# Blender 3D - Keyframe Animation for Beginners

And you can see how they're holding up into the air longer, as opposed to if I take this back here and move this up and take this back here and move this up, we'll see that it hits the air and drops down almost immediately in more of a linear fashion. So we can actually change the way these handles work. So by default, Blender is going to kind of have it set up like this, that you can select this and rotate this or grab one of these handles and move it, and you'll see that other handle moves with it. This is called automatic. So what that's doing is automatically twisting the kind of control point in a way that kind of matches the curve to try and best guess what it wants to be. And for the most part, that'll be fine for most instances, but you may occasionally want to change that. So if you press V, it will let you change the handle type. Now, there's a bunch on here, but the two you're most likely going to use are automatic and free or kind of vector. So if I go to automatic here, that will give us this keyframe here, and you can see that it's trying to automatically determine how we should do the handle type or ease into the next keyframe. So let's go ahead and take a look at what that looks like. We can see that's not what we want because they're falling through to the ground too quickly. So what I can do is I can actually come in here, change this to V, go to free here, and then that'll allow me to move these handles individually of one another. So you can see now these two handles are disconnected, and to rotate them together, I have to grab the center one. So what I can do now is grab this top handle, move this down, grab this top handle, move this down, And then if I hit play, you can see that we get a much more natural bounce because as it hits the ground, it suddenly stops rather than trying to ease up through the ground and back down. So that is how you can mess with the handle types in Blender and get a lot more control over your curves.
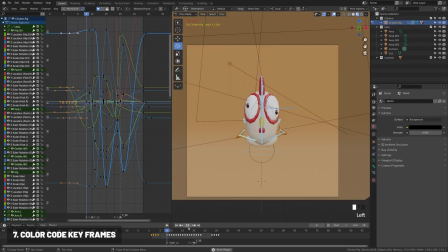(10:03)
So a lot of people don't know this, but you can actually color code the keyframes in your timeline, which can be really useful for kind of blocking out large scenes or color coding keyframes for certain characters. But if you select the keyframes down here and press R, you'll see that you get this menu that pops up, which gives you different options.
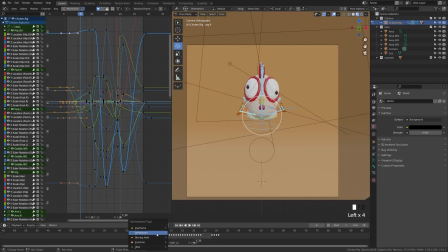(10:20)
Now, each one of these has a label so that you can kind of pick per label, but you can also just use them as colors here. And this won't actually affect how your keyframe operates. It just affects the way that it looks and can be incredibly useful for organizing your timeline down here. Now, when you're looking at all of your keyframes on your character, that can get quite overwhelming over here. And there's a couple ways we can organize that. So first up, one thing a lot of people don't know about is how you can isolate one layer. So I'm going to go ahead and grab the kind of Z rotation on this foot here. And with that selected over here, if I hit Shift H, that will hide everything except for these keyframes, making it much easier to work. And then if you hit Alt H, it will return everything back to normal. So that's a quick way you can kind of snap into just one curve.
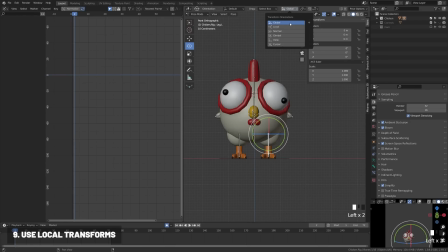(11:06)
Next up, by default, your Blender scene will be set to global transform orientation. And then what a lot of people will do is they'll hop into pose mode and they'll start kind of grabbing this and just rotating around with this little white axis here, which works from like any view. So you can go ahead and rotate that around to get it to whatever view you want.
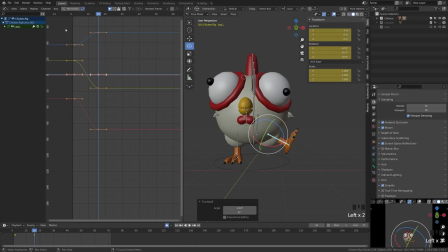(11:24)
And this is great, but if I move forward and I kind of move over here, you see that I'm inserting keyframes on all these rotation channels that I may not need. So what I always recommend to beginners when animating is to make sure that you're set to local access so that when you select these bones, it is to the local axis of that bone.
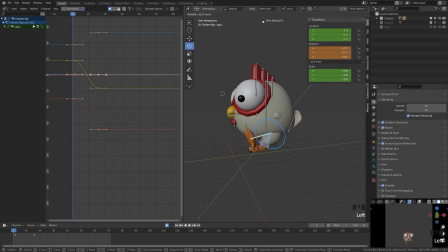(11:41)
So for example, here we see that the Z will move our leg forward and back. And then we can add only animation to that Z axis, which will help keep things over here clear so that you're not accidentally introducing a bunch of unnecessary rotations to all of your bones individually and keeping them kind of locked into per axis.
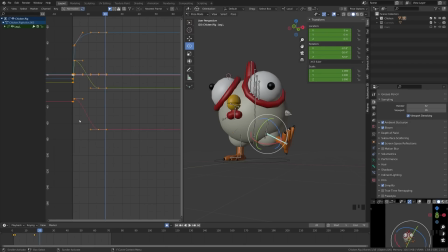(12:01)
This will make it much easier that when you go through to kind of like work on your easing and other aspects in the curve editor, it'll make it much easier to kind of manage your character's motion and have control over how your character is moving.
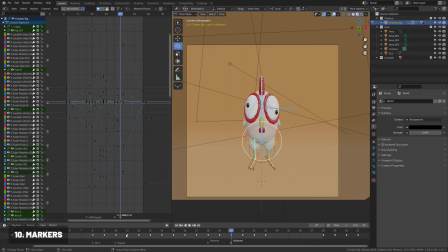(12:13)
One other thing you can do is you can actually insert markers into your timeline for organization. So for example, when you're doing a character like this, you're probably going to go forward and animate something like the root or the hip first to get your overall position.